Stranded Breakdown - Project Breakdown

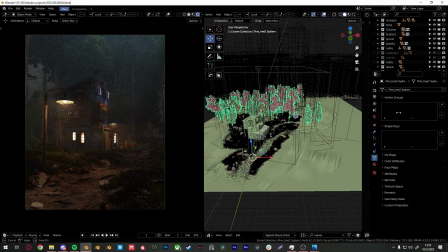991s
So yeah, let's talk about scattering trees.
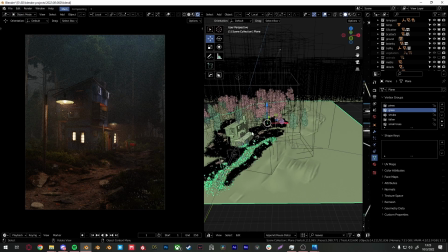995s
Again, with the weight paint, I painted where I want the pines to be at, the small trees to be at.
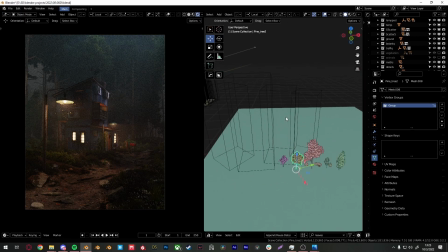1003s
Here are the trees that I use. I changed some of them to bounds because it is a lot easier on my system to handle bounds. But if you don't know how to change them, if you select a bunch of trees, go into object properties, scroll down,
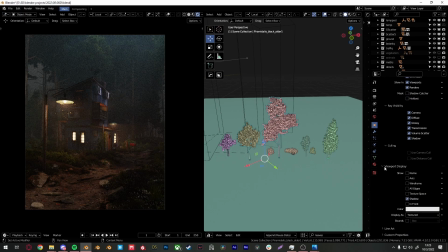1023s
and under visibility, under viewport display, you'll see display as. Click the drop down, hold Alt and click bounce, and it will change to everything you selected.
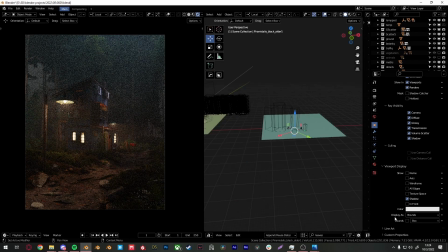1037s
So in the scatter system, everything will be shown as bounce, but if you want to change it back, Alt click textures.
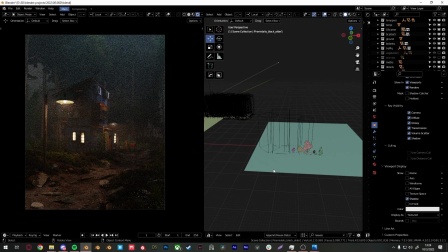1049s
Why I hold Alt is to change all of my selection into bounds or textured. If you don't hold Alt, it will just change the last selected one.
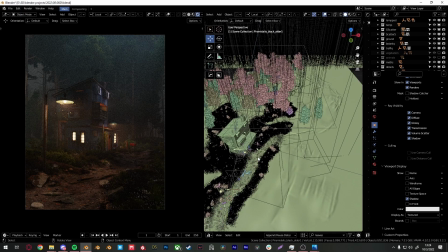1061s
Anyway, scattering trees, it's a lot easier than scattering grass because they're just trees.
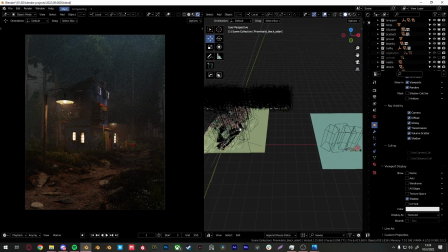1068s
I'd like to add different variation of trees, of course.
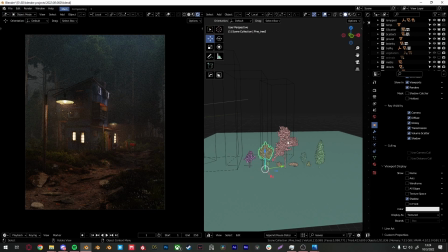1071s
As you can see, even for the smaller trees, you have this little one, this medium-sized one, this big one, the small one again, and this medium-sized one again. So I like to add a lot of variation into scattering trees as well.
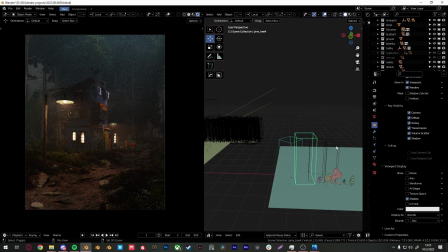1088s
As for the pines, let's change these into textured again.
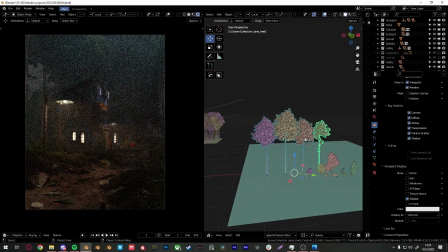1096s
These are the 4 pines that I use for the scattering.
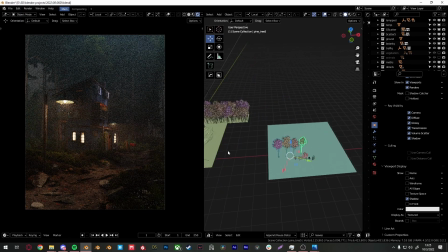1099s
As you can see, it's a lot heavier now since it's rendering a lot of faces.
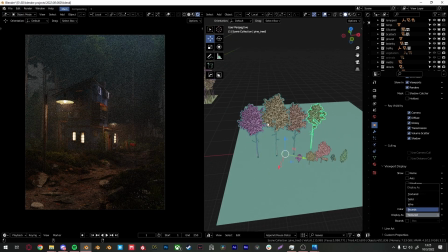1105s
So I'm just gonna change into bounds again.
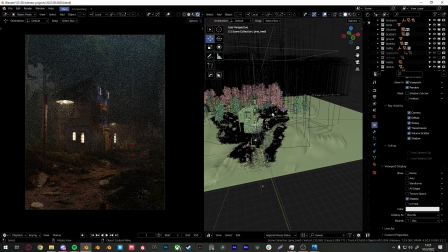1110s
I'll tell you what this is later on, but try to play with the seed a little bit. Try to see how the lighting is gonna work with your scattering of your trees and such too.
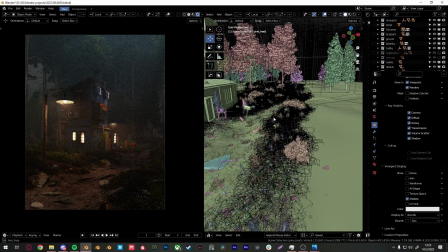1123s
And then what I did was I scattered some bushes around.
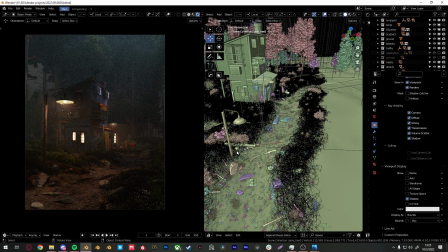1127s
Don't overdo the bushes because it would just everything would just look very, very bushy and, you know, bumpy, I guess. So don't overdo with the bushes, at least for my personal taste.
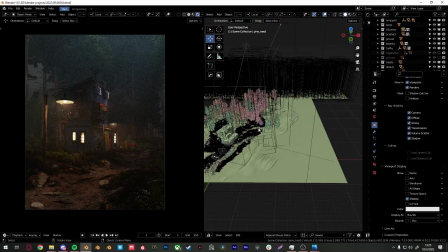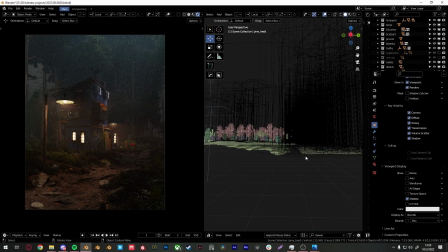1145s
I also added a new plane, lowered this down a little bit so from the camera view you can't see the plane.
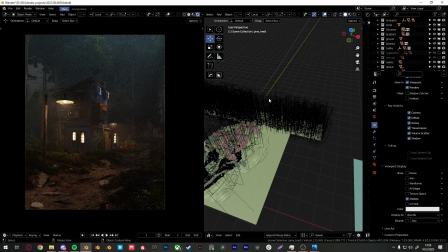1152s
Then I scattered a bunch of pines which will act as a background,
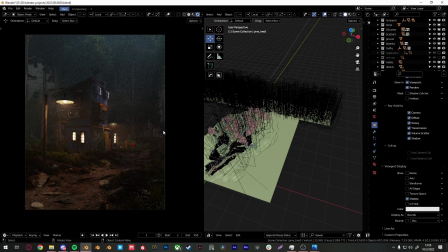1158s
so it doesn't really look like the world is ending over there. So I've seen a lot of renders where you can see the edge of your scene. That's really not good if you think about it.
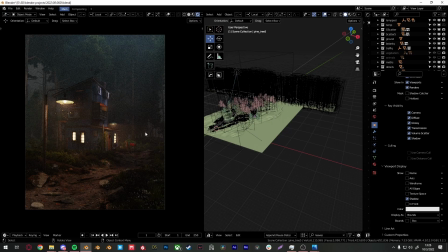1172s
What you could do is you could also scatter big bushes around the back so you can see there's no edges and stuff, but I know what I'm gonna do in post. I'm gonna add fog over here so you won't see the edge that much. So, but the trunks of the trees do a lot more than you think,
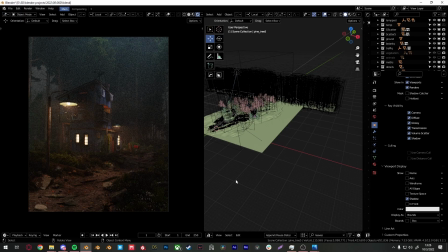1188s
so scattering like this is actually quite handy. That's what I usually do as well.
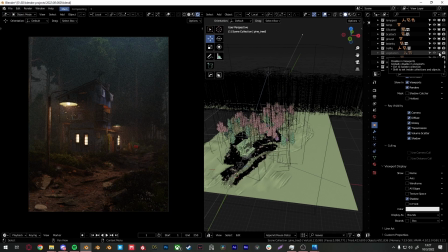1198s
Another thing I like to do is adding individual trees and stuff manually. It's these.
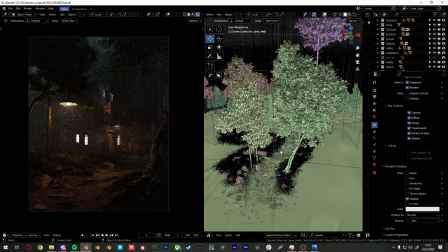1216s
I always like to frame the camera with stuff in 3D.
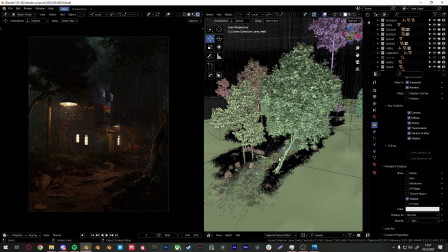1220s
For instance, this tree and this tree is kind of acting as if there was a vignette around the camera, but it's actually a physical vignette.
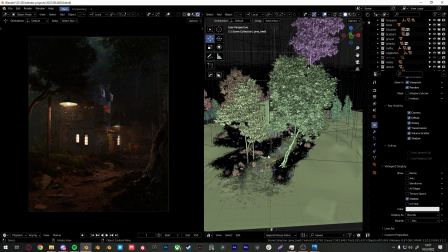1230s
Okay, so now that I've talked about scattering and vegetation and stuff, let's talk about lighting.